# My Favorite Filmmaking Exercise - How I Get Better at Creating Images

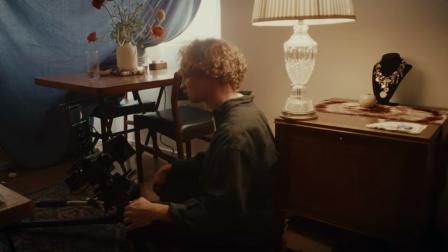It took a little bit of experimentation to get myself in the right spot with the lamp frame nicely but here's how that first shot looked.
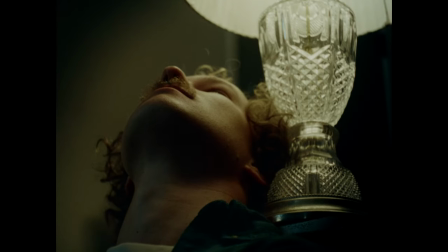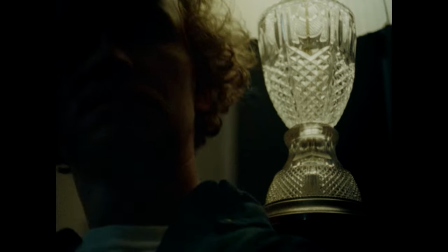This is with no additional lighting and I think it's looking pretty good but after reviewing the shot
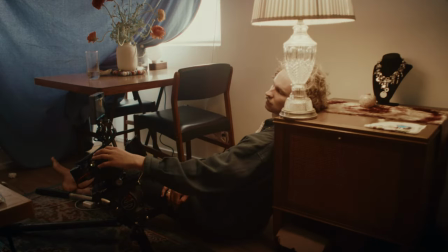I just wanted to see a little more of my face So I switched my pose a little bit and rolled another take.
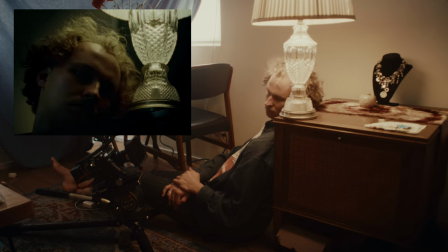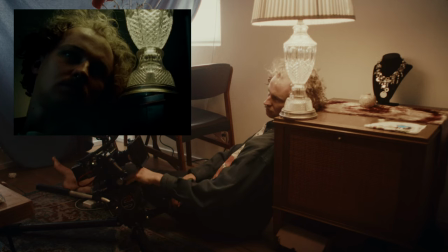And I'm just adjusting the framing a bit as I look at the monitor, which I always have facing towards me to check framing and focus.
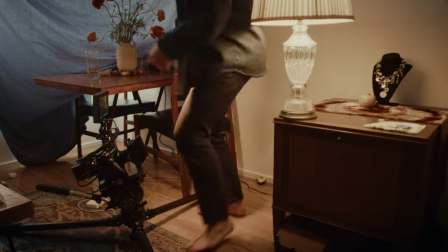So I really like what's going on here, but I just wish I had a bit more level on my face and something to catch in the eyes.
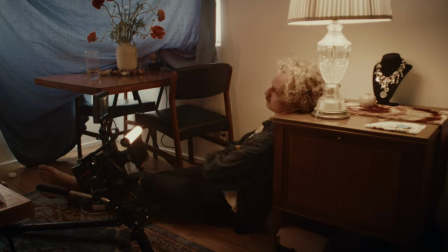So at first I experiment with the Pavo tube, putting it in different places to see what that adds.
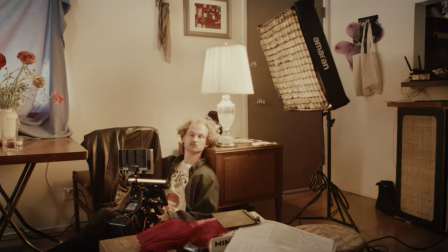And then I decide to bring the Amaran F22C over just to add to what the lamp is already doing.
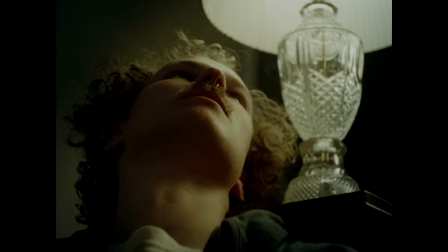I'm really happy with the overall lighting at this point, so I do one more take and call it good.
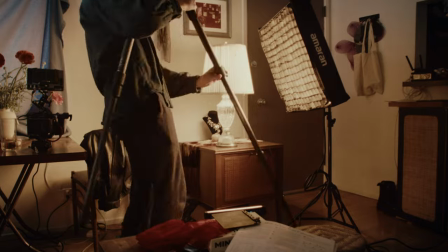After looking at that shot, I'm feeling good, and I like the mood a lot, but I just don't love the angle.
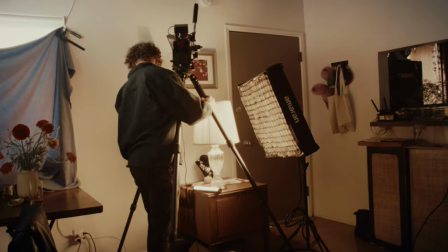I think it's just a bit too up my nose. So I decided to go for the complete opposite angle and put the camera as high as it will go on the sticks and pointing straight down.
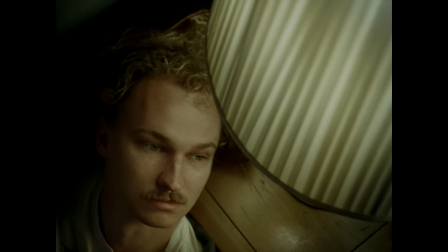And I think this shot is really cool. I love the lighting and the foreground from the lamp, and the high angle lets you see lot more of my expression and it just feels a bit more cohesive overall.
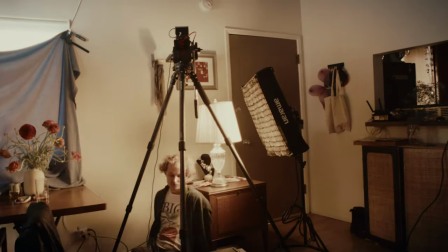I had a crazy idea to extend the pan bar down so I can slowly pan the camera while I'm laying there and
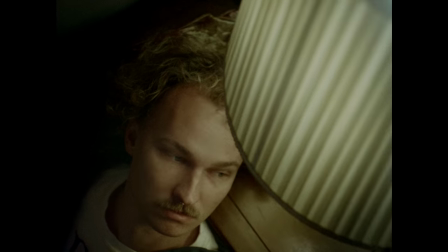this is not something I've thought about doing before so it was fun to add that extra level of complexity.
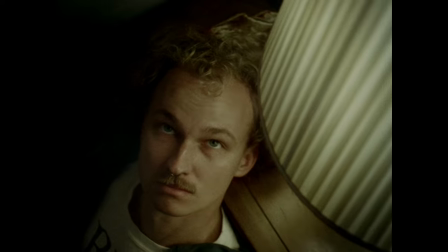So I think that's a good example of how I usually go about these things. I mean I'm not extremely specific about it. There's no real specific end goal in mind. It's just to experiment, create, and see what comes of it. And that's what I really love about this process is it feels so much more approachable than say creating a short film or a music video or anything like that. This is something that you can knock out in, you know, at most in afternoon. And that is really, really important for me just to be able to create on a consistent basis. So remember, just lean into what you have available to you, use the location that you're already in, use the equipment you have, use the lighting you have, and just create something that you want to share with your friends. Give it a try. And if you create something that you like, I would love to check it out. I'd love to engage with you on that. So feel free to send me that on Instagram. I'll link that below. I'm also on TikTok. You can find me there for some bite-sized filmmaking tips. And until next time, hope you have a good one.